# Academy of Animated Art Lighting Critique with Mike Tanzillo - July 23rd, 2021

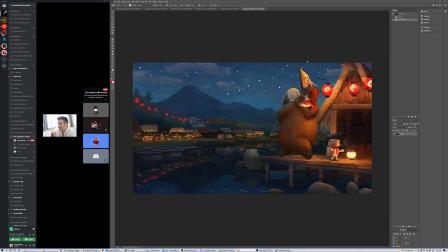6s
happy Friday everybody and welcome to your daily lighting critique we have a few submissions today nothing crazy I wanted to start off with Sunny to welcome her to the group this is just a lovely concept art image that Sunday's Sunny submitted
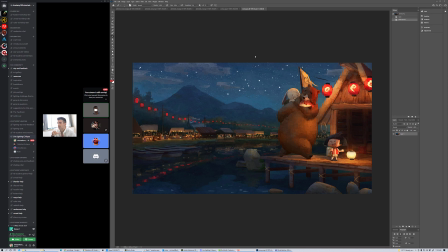21s
for her first assignment in the power of light So this is just finding an image and commenting on how the artist who created it utilized the things that we talk about in the chorus. Directing the viewer's eye, creating mood, shaping, all that good stuff.
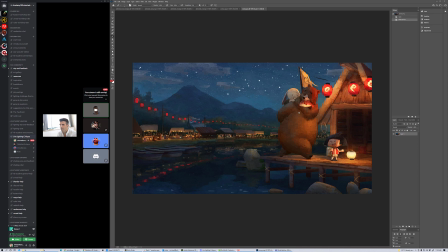40s
And so she talked about how the red patches in here and these red colors are so telling throughout the shot. And how they complement the blues and the cool surroundings of the night sky. It's this light throwing this beautiful shaping on the bear and on the little kid down here. All just very, very cool stuff.
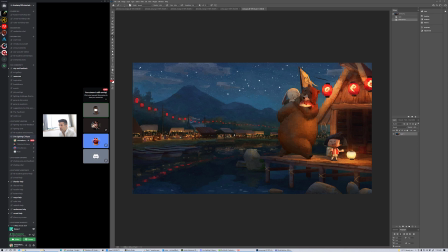60s
I also really like the way that the lantern lights, the lights from the shops, paired with their reflection in the water really kind of leads the viewer's eye back this way in both directions,
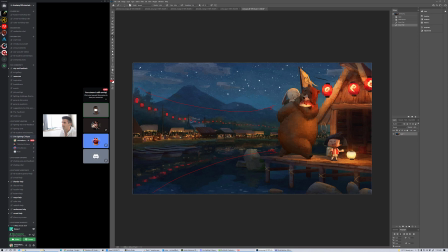78s
back towards the character. It kind of pinches and leads us back to where the action is happening, and that's really nice. I love the glow of the light on the buildings here, the glow on the girl. Everything is just really well positioned and really, really well done.
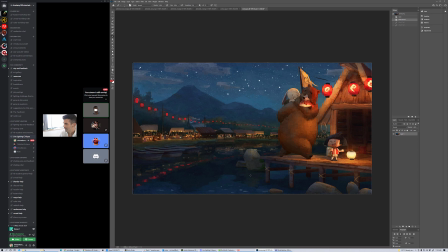94s
I would like, you know, when you're starting a project, oftentimes you'll get concept art like this on an animated film, like you're starting a sequence or some shots. And any time you see stuff like this where it's clearly well thought out, There's a good architecture to it, and there's a lot to work from from there.
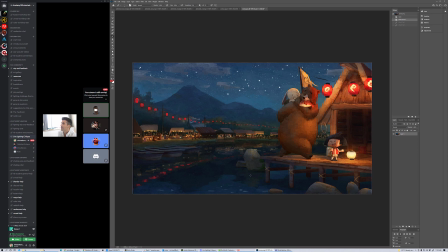111s
So this is a really, really great submission, and I thank you for sharing it, Sonny. Now I do want to hop into a couple of the submissions from today. We've got a bit check on the line. I've got to quit saying that like a radio host.
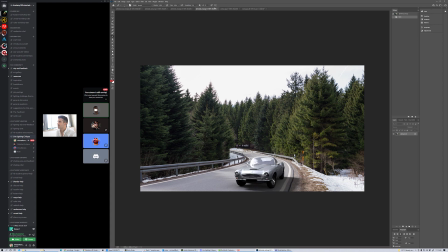127s
And we will, let's see, okay, close this one because I accidentally saved this a different thing. Okay, so we've got your original reference. we have your older version that we went through yesterday and uh did some comp tweaks on and now we have the update um update looks a hundred times better it looks so much
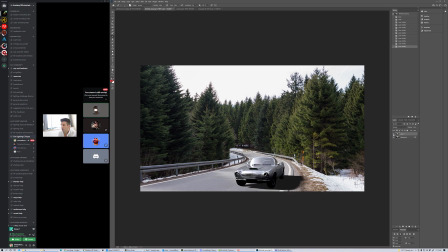146s
better um really big improvement overall like look at look just look at the headlights like look how much the headlights now have more shaping the bounce in the front is a lot better you're getting that brightness on the wheel well on the right side um you know the shadow density is is looking better than the original.
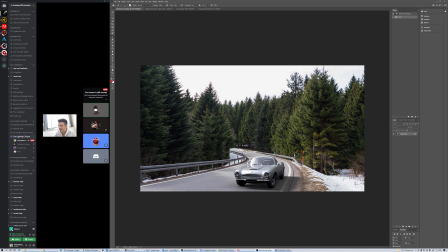165s
Like I said, the original kind of is dusty. And I think I understand what they're trying to do, but it's really problematic in there. And I think that what you have is much, much better. Let's take a look here.
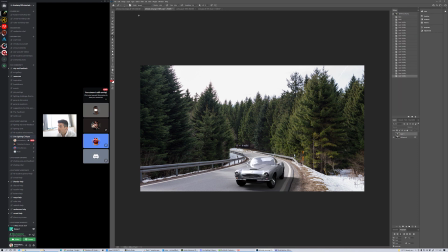183s
I think judging from the reference, a couple things that I would change would be, or that i would update would i would darken a little bit of the light
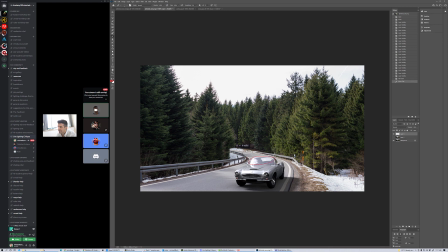199s
passing through because it seems to in and this this this can happen sometimes in the comp uh if you start moving things around the color of this street is now brighter back through it and and if you look at the reference it's actually darker back there um i think that you can darken this area
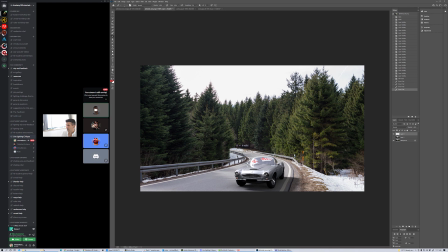218s
and then what we're seeing through the window there a little bit more and then additionally one thing about the the reference there's a little bit of light on the front of this tire I would try and get a little bit of that on there as well and I think
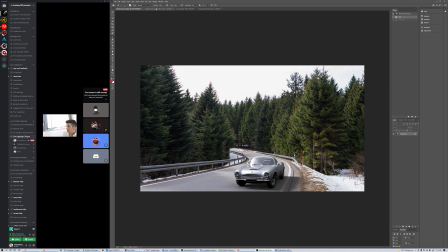that's about it does anybody else see anything